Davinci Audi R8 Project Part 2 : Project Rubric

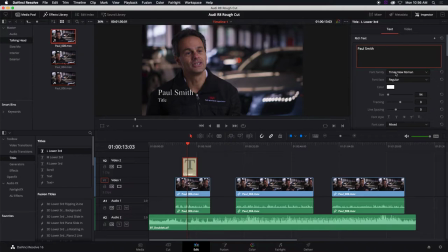They do have a particular font that they use, and I wouldn't be surprised if that's the same thing they do on their website. You're trying to umbrella, put all your branding together, right? So Paul Smith, and then this is a lower third, so that means it has another section right there for the bottom.
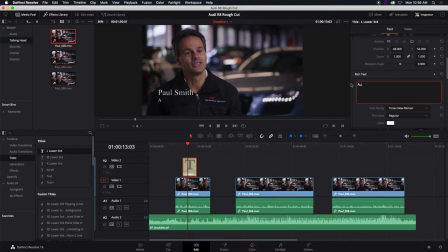So let's just call this, let's call him an Audi car expert, right? You can call him whatever you want. You can call Paul, nice jacket, Paul.
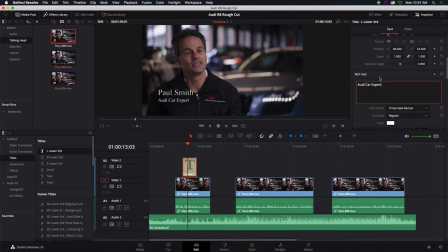I don't know. You guys give it I'm going to put it here as generic as we can, Audi car expert, all right? So you need a lower third, okay, for the name. And you do need to fade the lower third. And I'm just doing this again just so that you could see the requirement for the edit so that it enters.
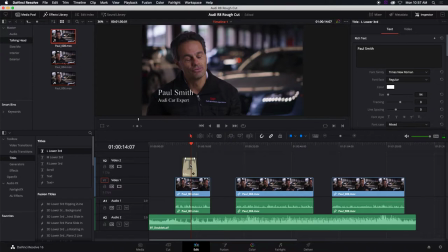Okay, how long is Paul's name supposed to be there again? Long enough to read the whole thing. Okay, so you read it and that's your timing. It's not 3 seconds, it's not 10 seconds, it's long enough to read on average.
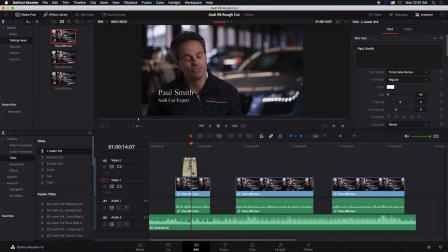Okay, if you guys are, you grew up in a family of auctioneers, no, you're not qualified to be reading this stuff for timing. You're going to read it way too fast. Okay, so we're on average.
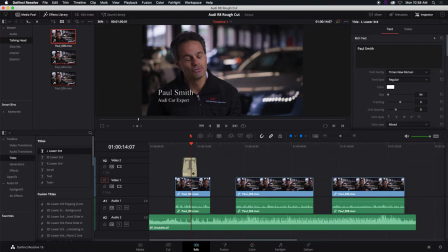Okay, so another thing with the talking head, you need a J and L cut for your first talking head. We haven't done that yet, but we need a J and L cut.
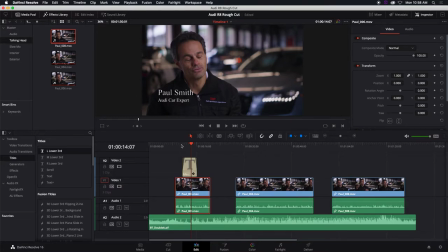Okay, so I'm going to shrink my my screen here so that I have more
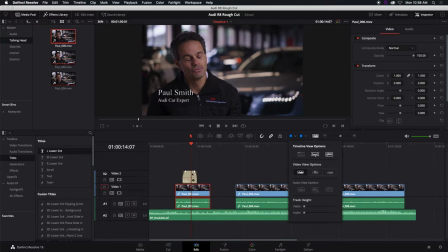screen time right here. Okay, I'm going to move this one up above right there for now. And after that, we're going to need a fade in and fade out at the beginning using your other shots. So basically, these are your B-rolls. Okay, so basically, what is a B-roll?
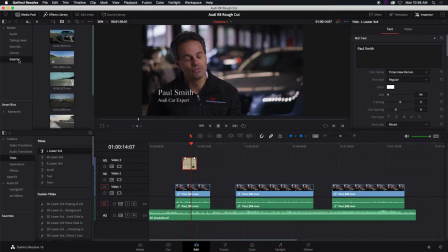It's footage basically that you put in a timeline based on what they're talking about. Make sense? So when Paul is talking about, let's say, I know you haven't seen the footage because you guys never watched any of the footage in advance.
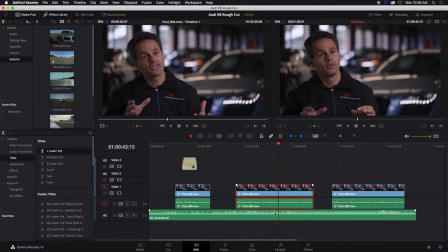So we know the song is there; it's mandatory, all right? It even starts on its own.
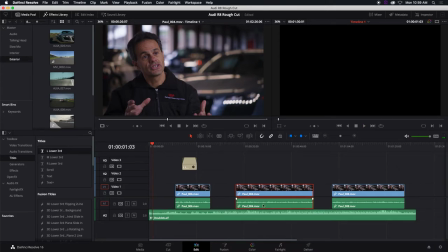We don't even need to fade the beginning of the song. We might need to fade the end of the song. Agree? Because we just cut that at 1:30. But I'm gonna lower the volume a bit on that one. We know the song is there, and we're just gonna so it doesn't overwhelm the talking head.
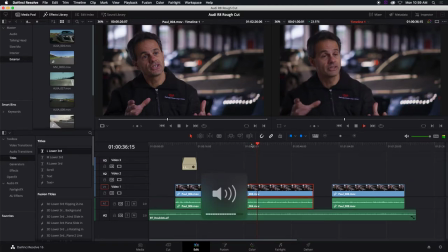The R8, it's biased to have most of the drive towards the rear wheel, typically about 80% or so.
So he's talking about the wheels. There's a bias towards the rear of the car and whatnot.
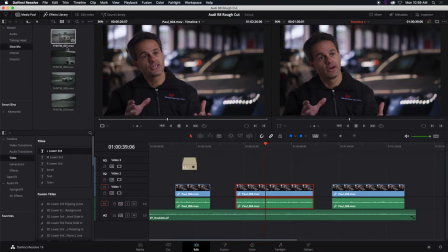So what should we be showing when he's talking about that? Probably slow-mo shots where this thing is just sliding, showing the back.
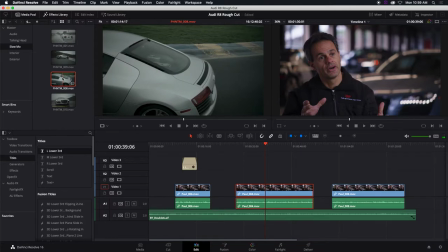Okay, that's basically B-rolling, right? So whatever you show what he's talking about, okay?
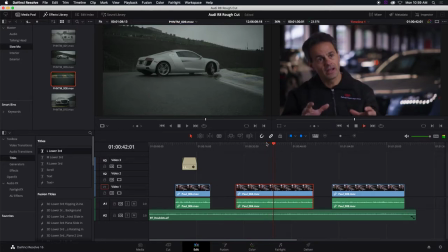Let's put another one here.
And so you have a very rear-wheel drive feel and balance with the vehicle, but you also have the security of an all-wheel drive system.
And that means whether if it's inclement weather or inclement weather, which one do you think is that?
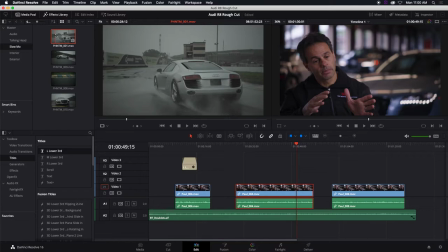The one with the water. Okay, so we now get all right. So when he's talking about something very specific, and we have the video for it, yes. When he's talking about other things like, let's say, sound of the engine.
It's almost like a symphony going on behind you.
All right, so the rest of the population, they call it noise pollution.
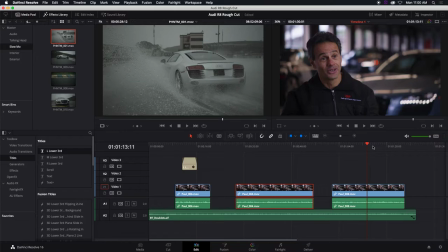Car people, they call it orchestra. Mm-hmm. Okay, so I mean, it's it's kind of like, if you're a musician, heavy metal, they call it noise pollution. To you, it's music. But some people, it's just called noise pollution.
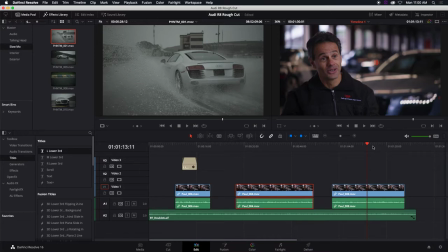Anyway, so again, we're B-rolling here. Anything that gets sandwiched in between no talking head, it's kind of like B-rolls. All right, so you pick which one. All right, so, but if I have to guess here with the music,
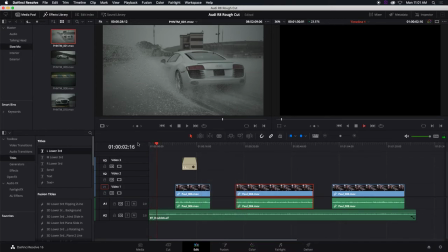with the tone of the music, are we showing interior or exterior shots, you think? Probably interior, right? Because again, this project, it's such a dead giveaway. It's it's meant for you guys to succeed.
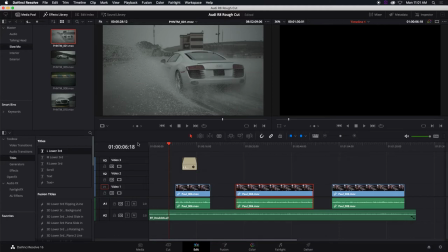It's very easy to put together, so I mean, for that, we're probably going to go to the interior and then, all right, so that's probably this one where the lights are off and then you time it where
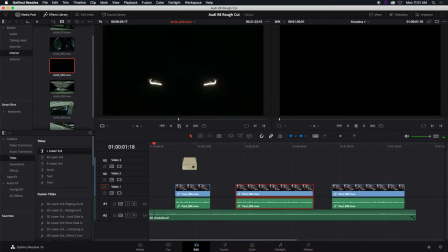it opens up. Okay, makes sense? If I go in here and I put I to input, I'm into mark in, mark out.
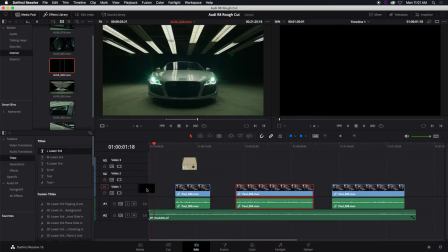Just for kicks, let's put it in here. All right, so, probably the ending.
V10, it's an incredible experience.
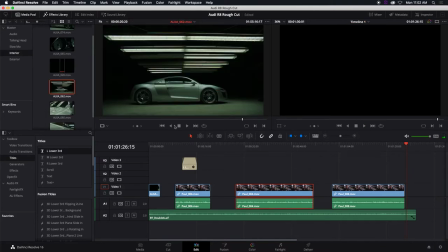All right, who are we kidding, right? This one, they turn off the lights instead.
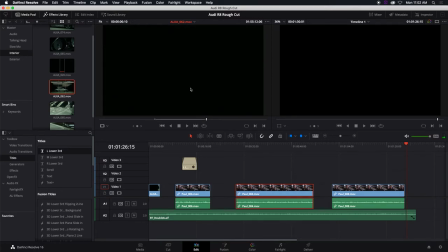Okay, so I mean, it's and I'll put that in there just for kicks, just. All right, I mean, it's quite obvious once you listen to the song and watch all the footage, how you're going to put it together, okay?
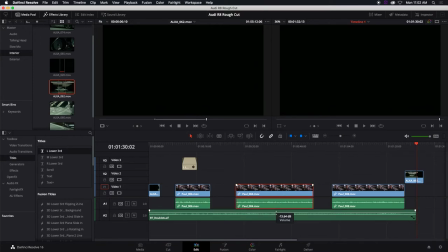So, and then the other requirement also is here. You need to isolate the volume, okay, of the music. This is our last rubric right here.
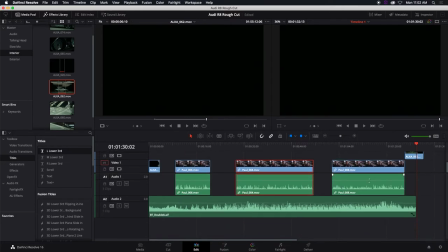I'm going to save this one.
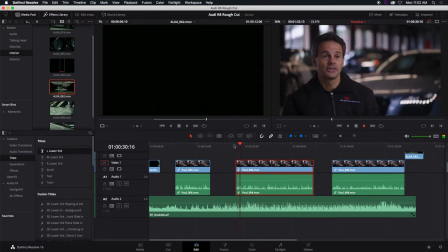Okay, so whenever the song, and then you put in the quattro drive, and Paul, that's not going to work because they're competing, right? So you need to be able to edit the song, okay? And to do that, you just do option click on that volume line.
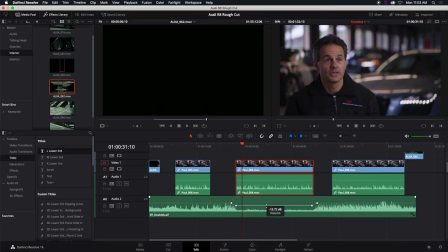You need a total of 4, and then you lower the music when Paul is talking, so it doesn't compete with Paul. And then you put in the quattro drivetrain. Okay, of course I did that just whatever.
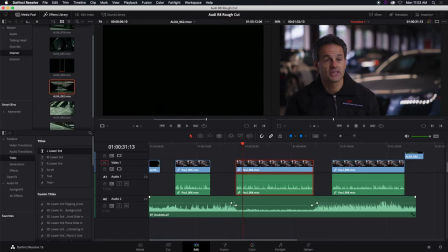So you'll be graded on how you position those ramp where the lower where the volume of the music gets lowered and then when it comes back. So that has to be perfect. It can't be too abrupt. It's kind of like you're listening to a song and then someone just yanked the volume down.
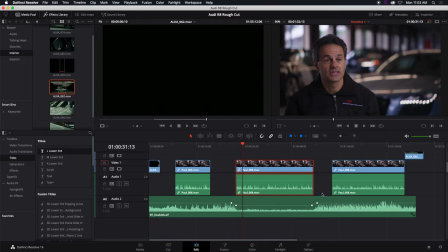It has to be gradual enough so it's natural and seamless. Okay, so you have to do that. So you have to do this at the very last, because if you change your mind and reposition the talking head just slightly to the right, guess what happened to all that hard work you put in there? It's garbage.
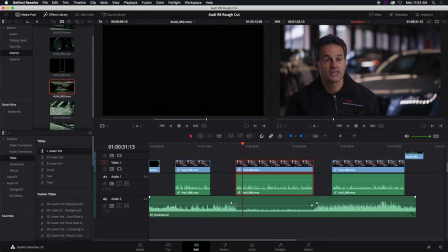So you do this audio edit of the music at the very last when you have a final cut. Okay? If it's annoying the heck out of you because it's so loud while you're still editing, you can just lower that. You still need to listen to it because you need to know location based on the song, so you need it in there.
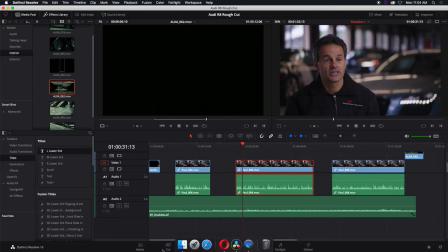All right? So here's what we're going to do. Hopefully I have notes. There we go, notes. Let's look at the rubric right here. Yeah, I'm going to pull notes real quick. I'm going to write them down so that they're all listed.
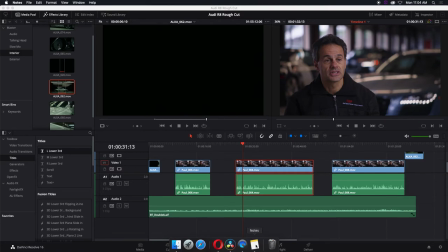And our Macs are really dying. Notes is struggling to get started.
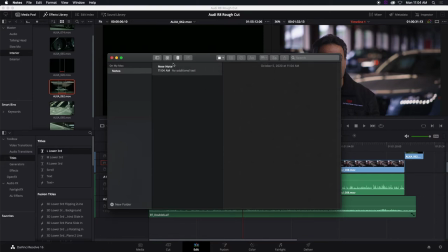No, I'm not doing that. Okay, so we're going to go with new notes right here.